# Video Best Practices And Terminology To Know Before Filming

So you're ready to finally start filming your video, which means it's time for lights, camera, action. With these simple rules and tricks, your videos will look more professional and you'll definitely impress your audience. Here's some terminology to know before you start filming. Rule of thirds. You may have heard about the rule of thirds before, but maybe don't know what it means. The rule of thirds talks about the compositional grid when filming and where your subject should be positioned in that grid.
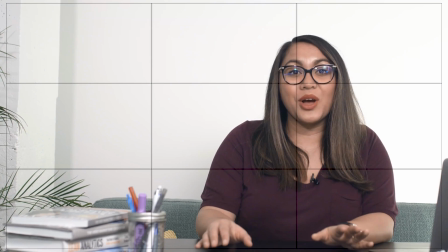[0:26]
So imagine placing a grid of 9 on top of the image you're filming. The lines here on the 3x3 part of the grid are where your eyes automatically look for information.
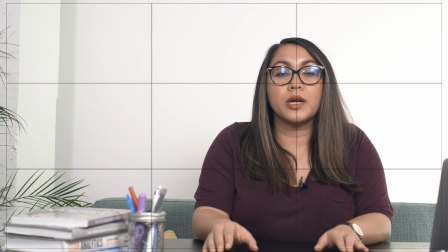[0:34]
When you place the main focus of your image in that spot, the result will be more aesthetically pleasing for your viewer, and it will make the video easier to focus on. It also helps inject some life into your video, as the viewer's eyes are really drawn into the composition rather than glancing at the center of the screen. Eyelines. Eyelines refer to the trajectory of the looking eye, or where your viewers are going to focus as they're watching your video. Where you want the eye drawn will change depending on what type of video you're filming. For example, for a talking head video, just like this one, the camera should be eye level to the person speaking. Sometimes looking straight into the lens might be a bit much. Try looking slightly to the side of the lens to establish a bit more realness and personality.
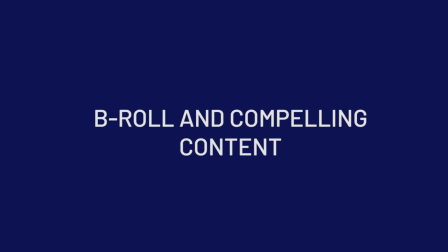[1:17]
B-roll and compelling content.
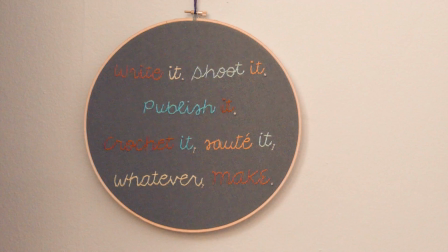[1:18]
B-roll refers to additional footage that's cut into the original content to provide supplementary information to the current storyline.
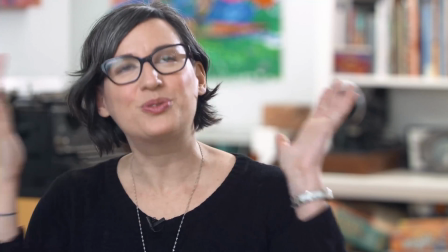[1:26]
If you're doing YouTube tutorials, B-roll is an awesome way to show exactly what you're working on. For example, try cutting to a screencast. B-roll is also great for breaking up important, but maybe a bit less stimulating content. And here's an insider tip. B-roll is also great to cover up if you've made any mistakes or look weird in the middle of filming.
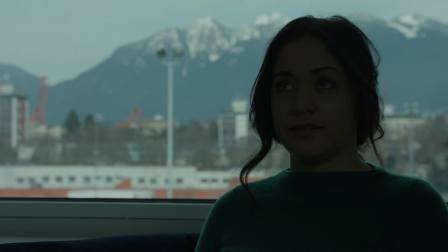[1:48]
Video lighting tips. Which video would you rather watch? This one or this one?
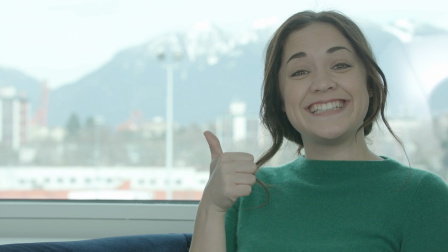[1:55]
Having great lighting is important when creating a compelling and well-produced video for your audience. And it's not just about having the lights. You also need to make sure you know how to position them so they don't cast shadows right over your face or make you come across blurry. 3-point lighting. With 3-point lighting, you are using 3 different light sources. One is your key light or strongest light source.
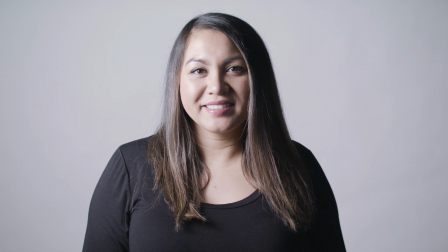[2:17]
This key light is placed directly to one side of the subject in order to best illuminate their face.
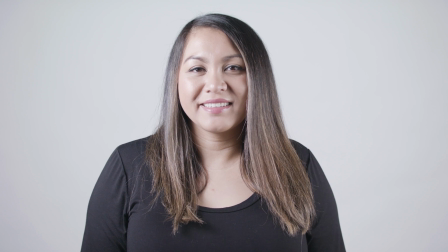[2:22]
Your second light is your softer or further light. That's placed on the opposite side of the key light. The softer light is used to fill any shadows caused by your key light. The third light is your backlight.
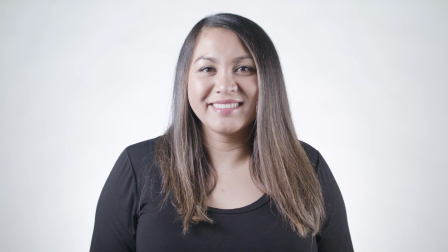[2:34]
The backlight is placed behind the subject to create distance from the background,
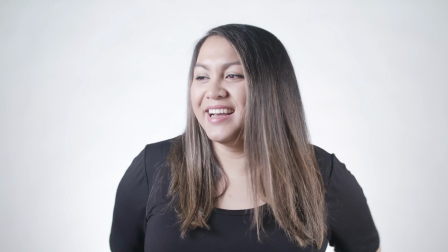[2:37]
as well as to highlight the subject's features from behind, so they don't look two-dimensional. If you don't have lights, try to shoot inside near a window and have your subject face the window. Just make sure to be far enough away from the natural light to avoid overexposure. Video location tips. Where are you going to shoot your video? Inside or outside? Your lighting, setup, and factors to watch out for will depend on where you're planning to shoot. For indoor shoots, make sure you selected a place that's generally quiet. Watch for things like air conditioning, buzzing fluorescent lights, people talking nearby or outside, and general outdoor noise. You can't always prevent all sound. If you're filming and interrupted by a siren from outside, just take a moment and redo the take. If you have the time and resources, create a soundproof space where you'll be doing all your recording. If you're shooting outside, make sure you're finding a place that's protected from the wind. You can also get a dead cat for your microphones. Don't freak out. It's just video slang. A dead cat is a cover for your microphone that protects audio from wind and external noise. If it's sunny outside, try to shoot the video in slight shadow. That way you're avoiding any harsh lines or shadows from direct overhead sunlight.